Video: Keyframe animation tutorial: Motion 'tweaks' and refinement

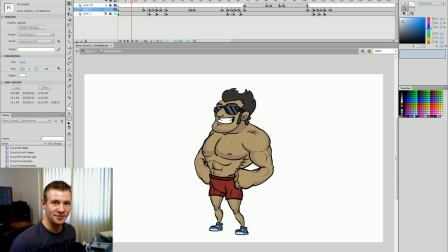G'day ladies and gentlemen, welcome to Draw with Jazza. I'm Jazza and we're picking up where we left off in the last two tutorials.
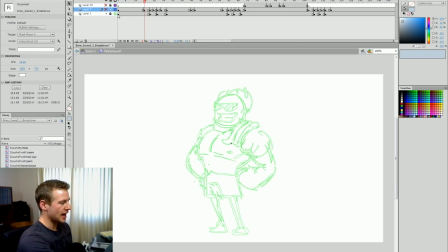What we did in the first tutorial was create this animatic reference. We discussed the essentials of keyframe animation as well as breakdowns, and then once we've done the line work,
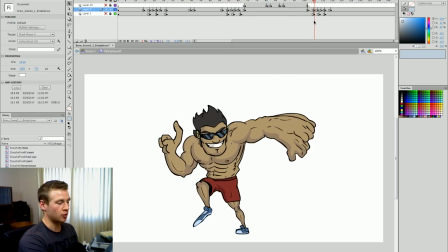we did the in-betweens and then did the coloring, which was an extremely long and boring process,
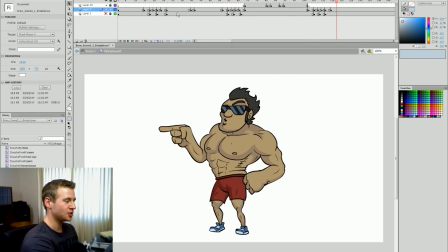but it is essential and that is part of it. So at this stage we're at now, what I'm going to be doing is refining the motion so that everything moves in good time,
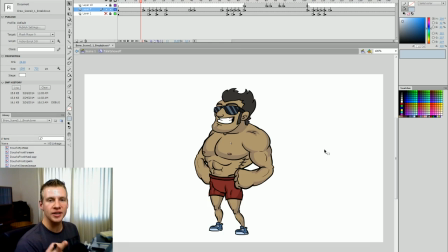and also just doing little minor tweaks. Now these are quite essential. It might not seem like a very important thing to do once you've finished all this really hard work to get all this visual stuff happening,
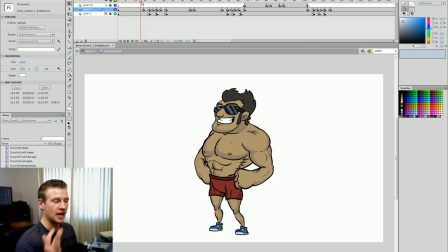but it really is, and I'm going to talk about what that stuff is as we go through. So section by section, here's our first bit.
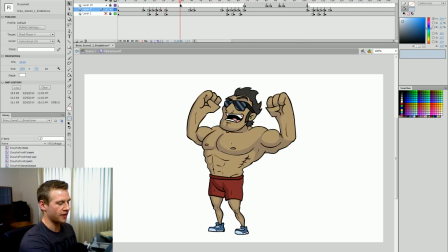We have this pull down, up, over, and then back, but he stops immediately.
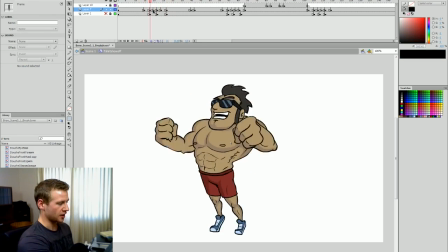So the first kind of tweak that I'm going to talk about is a little bit of bounce back, right?
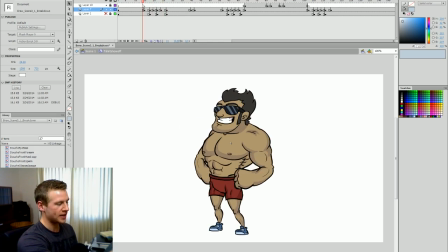So we have all this motion going into this position, but then when he gets there, it stops immediately and quite still.
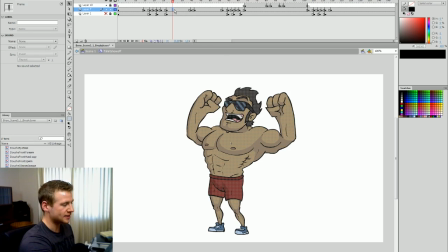So a good thing to do is to create at least two keyframes here, duplicates of the first one. So if I go here, you can see I've got 1, 2, 3 frames that are copies of that one keyframe. On the first one, I'm going to hit Q, which is my keyboard shortcut to the quick transform tool.
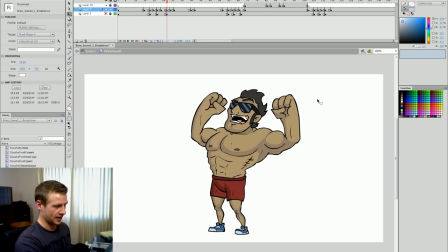I'm going to drag him down a bit and skew him back. Okay, so you can see as I stroll back and forth between these, he's got that motion. On this one, I'm going to do the exact same thing, but just do less extreme in the positioning. So now when I go through these three, oop, that one went down a bit too much.
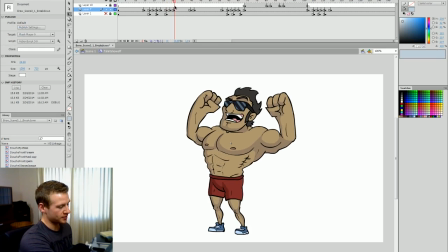So see, I'm refining the shape because I want him to angle back up, not that far. So we're perfecting it so that when he does that, he bounces back almost immediately, but it's subtle and it's quite important.
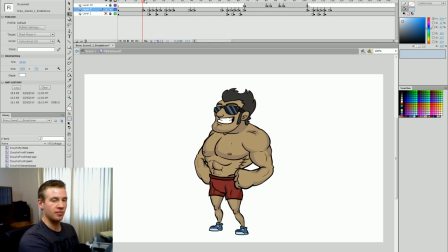It creates a sort of conveying weight and motion. He doesn't just magically stop in place.
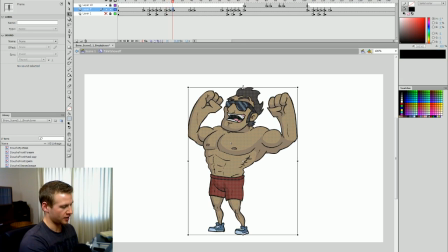So we're just kind of scrolling back and forth to see how that looks until we get that diagonal sort of bounce back look that we want. Okay, and that's what I wanted. Bam. Okay, cool, bam. There you go.
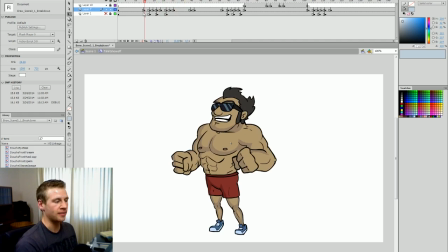So that's a simple way that you can kind of help refine and accentuate emotion, is by, instead of stopping immediately, having a slight bounce back. That can be used for a lot of things. If you have a head that turns, instead of immediately stopping, the head can turn and then bounce back very, very slightly.
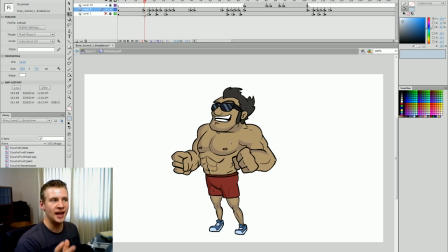Just that little slight bounce back is hugely useful. You have no idea.
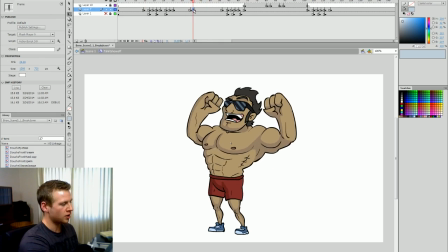It's amazing. Here I have two keyframes of him flexing. What I'm going to do is I'm going to use those in reverse. I just want him to pause on the flex just for a couple more frames, and I'm going to use that whole thing again. So instead of just doing it in once, he goes in then out,
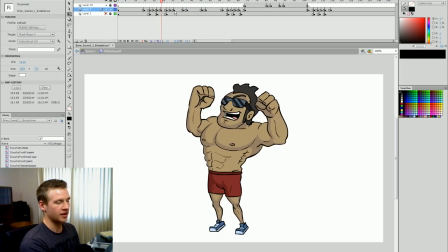and I want to position that so there's a bit of a space of time in which it's shown.
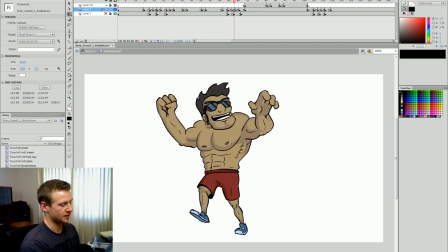So flex, and then he turns.
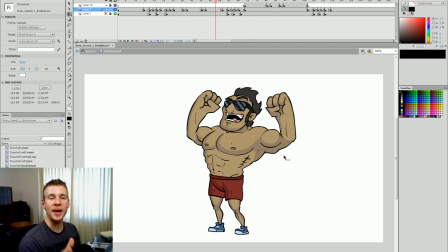Another thing you can do is, similarly to the bounce back, you can lead into the motion in the same sort of way. So for example, here we have him flopping over to the side to do his Superman pose, right?
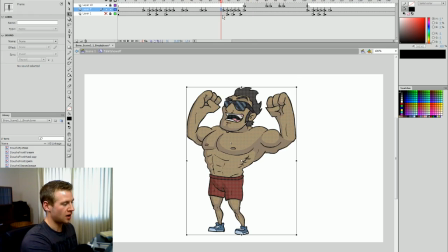So instead of immediately going to this frame, I can create a duplicate of the first frame and drag it up and across like this.
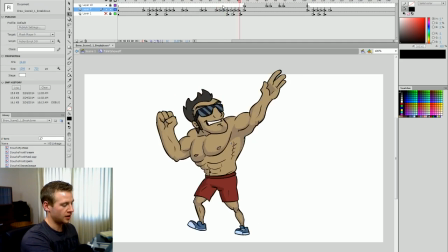And if I do that twice and slowly lead into it, it just creates a little bit more of a warning that this is happening.
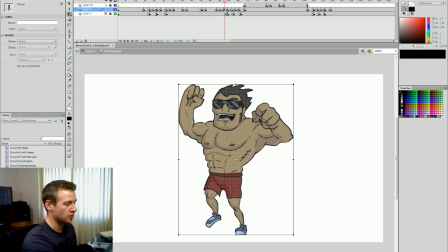I can actually duplicate this frame as well, and then when it goes to the very next frame, instead of immediately moving into other frames, I can duplicate that frame and keep the motion happening.
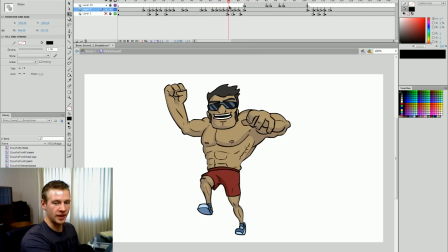So we're essentially using the same two images, but we're skewing and warping it so that the motion shows as beginning more dramatically.
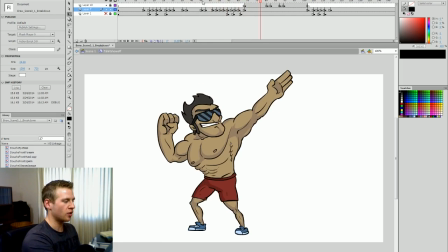And as you can see, it's a bit more of a lead in. It's not an instant turn. And then same here, like we did earlier, we're going to give him a little bit of bounce back.